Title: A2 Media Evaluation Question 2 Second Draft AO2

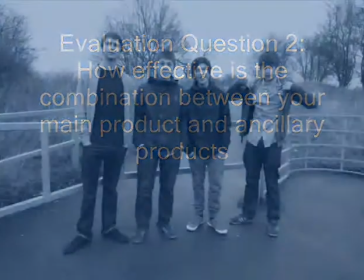[0:00]
As part of my A2 coursework I created a promotional pack for local independent band The Sherlocks.
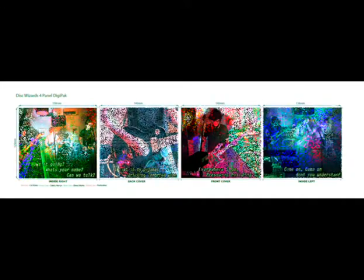[0:06]
This consisted of a music video and two ancillary products for which I created a digipack and a promotional poster, as found in real magazine publications.
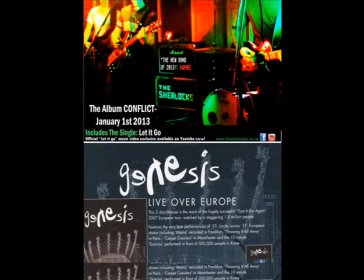[0:16]
This had to be linked in order to create synergy, to establish a clear brand between the products,
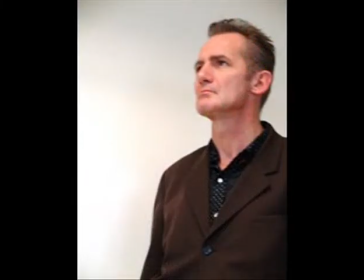[0:21]
and also to relate to my chosen subculture, Dick Hebdige 1979, of indie rock.
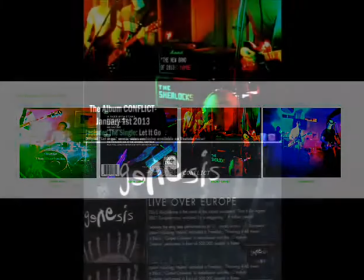[0:27]
All the products had to contribute to the certain iconography, Panofsky 1939, that the Sherlock's were trying to create.
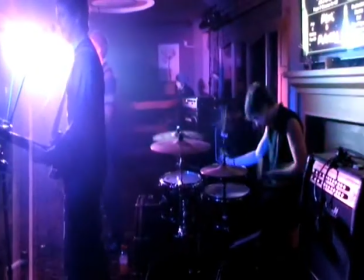[0:36]
These products had to be horizontally integrated and share the same theme and colour and to share a direct link.
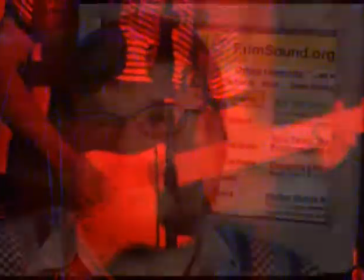[0:43]
My project for the Sherlock's was a performance music video, Carlson 1999,
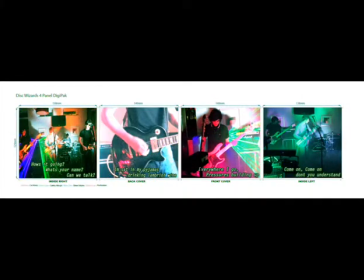[0:49]
for their song Let It Go, along with an eight-page digipack and promotional poster, all connoting a preferred reading, Stuart Hall, 1980,
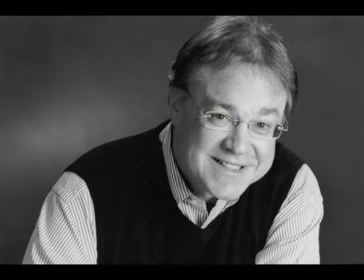[0:58]
of representing the artist as a star persona, Richard Dyer, 1975, through ideologies, Tim O'Sullivan, 1998,
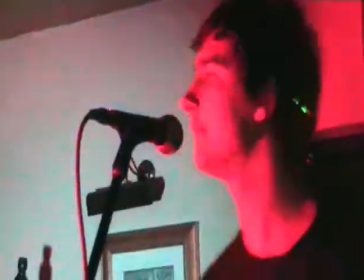[1:06]
such as mise-en-scene, camerawork, and post-production editing techniques that further connot the band as protagonists, prop,
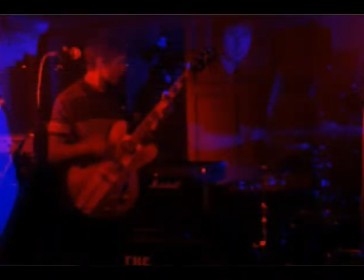[1:15]
1928, in a working-class society, relating more to the target audience and in Imaginary Entity, Inang, 1991.
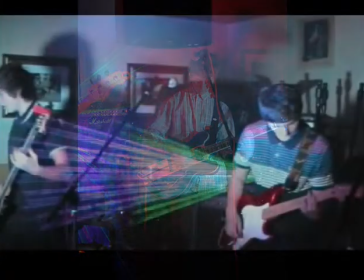[1:25]
Mise enceme between the products were similar in order to create a sense of creativity in promoting the brand of the Sherlots.
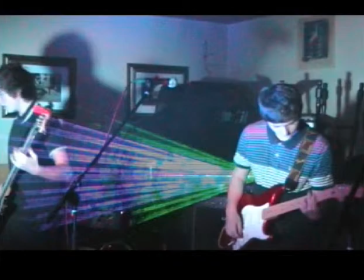[1:31]
The artists themselves in the music video were dressed in clothing labels such as Fila,
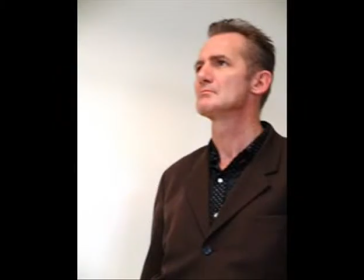[1:36]
Adidas and Pretty Green, all relating to the subculture of the brand.
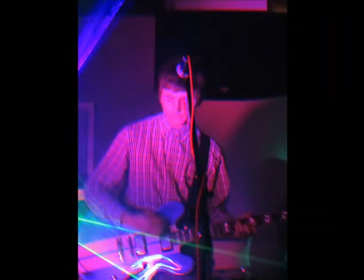[1:43]
I had to maintain this level of continuity for my ancillary products by taking photos at the gigs using a digital
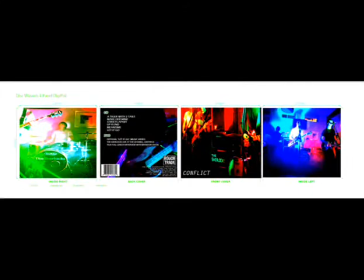[1:49]
single lens reflex camera to then manipulate in post-production to using My Digipack and Ancillary Poster,
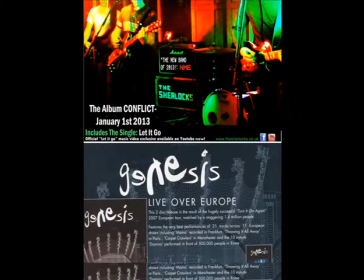[1:56]
which represented the brand's choice in clothing labels,
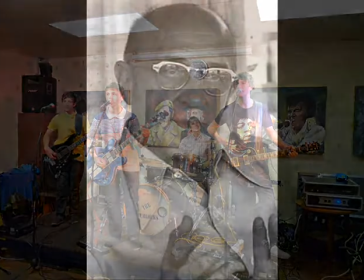[1:59]
which further contributed to the continuity of promoting the brand as ideal self and ideal partners, Cole Rogers 1980,
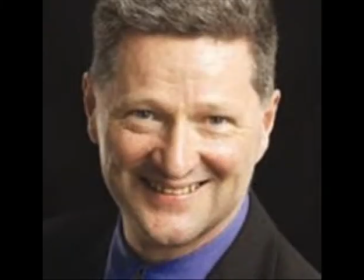[2:07]
for their target audience, creating a relationship between the two, John Hartley 1989.
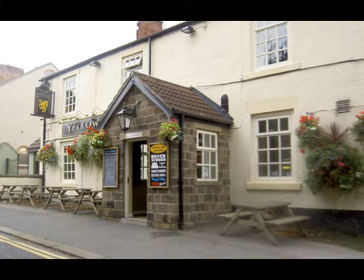[2:12]
The locations we used during the filming of the music video where pubs and working men's clubs and even restaurants
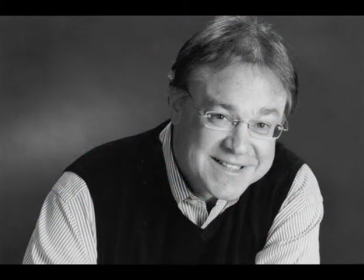[2:19]
in order to help connote the band as star personas in a working class society.
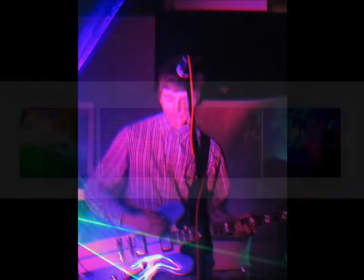[2:27]
Also using the gig photos previously mentioned to show the locations in the DigiPi and promotional poster as
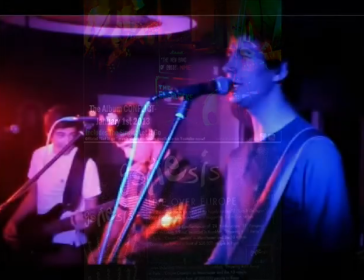[2:33]
a form of iconography that connotes the band in a working class society acting as protagonists .
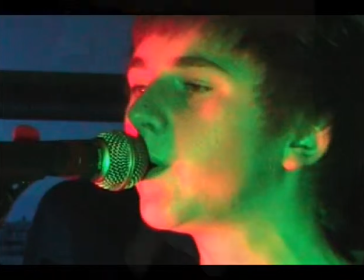[2:41]
The camera work I use were medium close-up close-up shots, a convention of a music video, Andrew Goodwin, 1992,
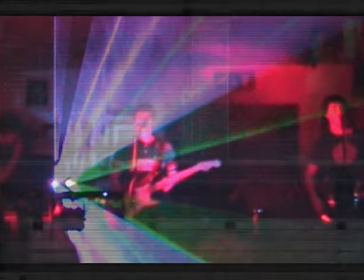[2:48]
as well as establishing shots, juxtaposing them together in the post-production stage in order to create cross-cutting sequences,
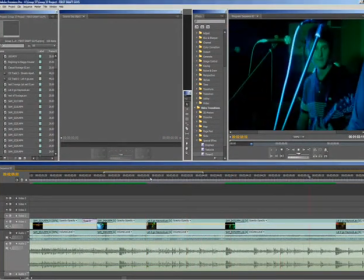[2:56]
promoting each member of the band as an ideal self, ideal partner,
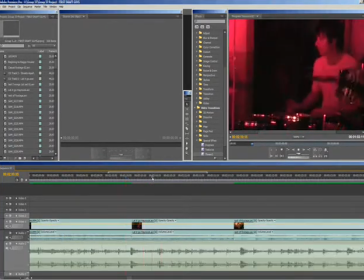[2:59]
Rogers, 1980, as well as promoting the band as a whole through the use of establishing shots.
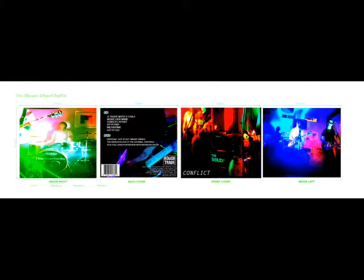[3:05]
On my digipack I mainly use establishing shots at a low angle in
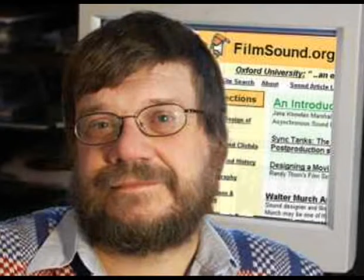[3:10]
order to connote the band as being powerful and of importance To connote them as godlike figures, Corson 1999,
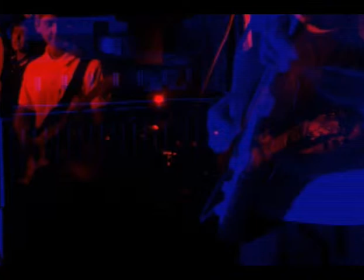[3:16]
through the assistance of post-production special effect 3D A red and blue transition that creates spectacle within my video I also use
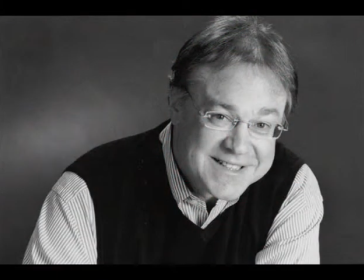[3:24]
mid shots of the band members playing their instruments during the gig, simply in order to connote the members of Star Personas Dyer 1975
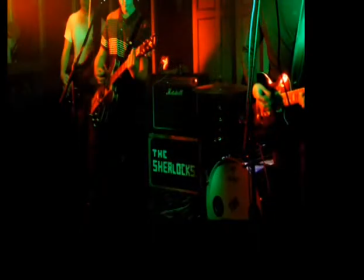[3:33]
For my poster, a screenshot from the music video that included the band playing the title song Let It Go,
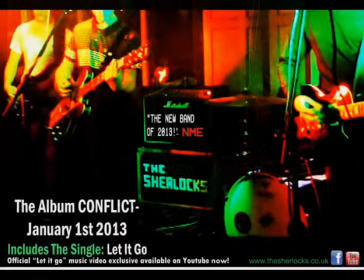[3:40]
but the focal point in the image is the amplifier with the sherlocks logo encoded onto it as a form of branding. Using post production image manipulation tools such as brightness and contrast and colour balance,
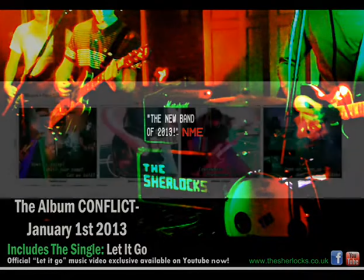[3:52]
I was able to juxtapose colour of the poster with the same house style as my digipack,
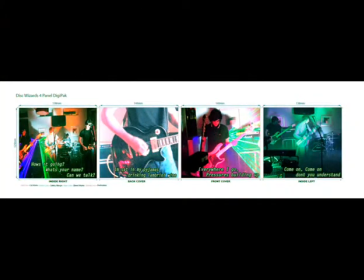[3:57]
creating spectacle throughout my ancillary products for my target audience and subculture,
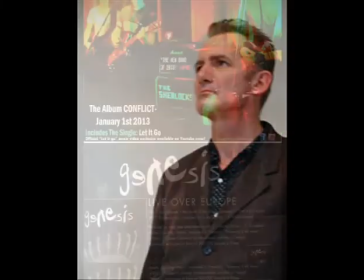[4:02]
Hebdige 1979.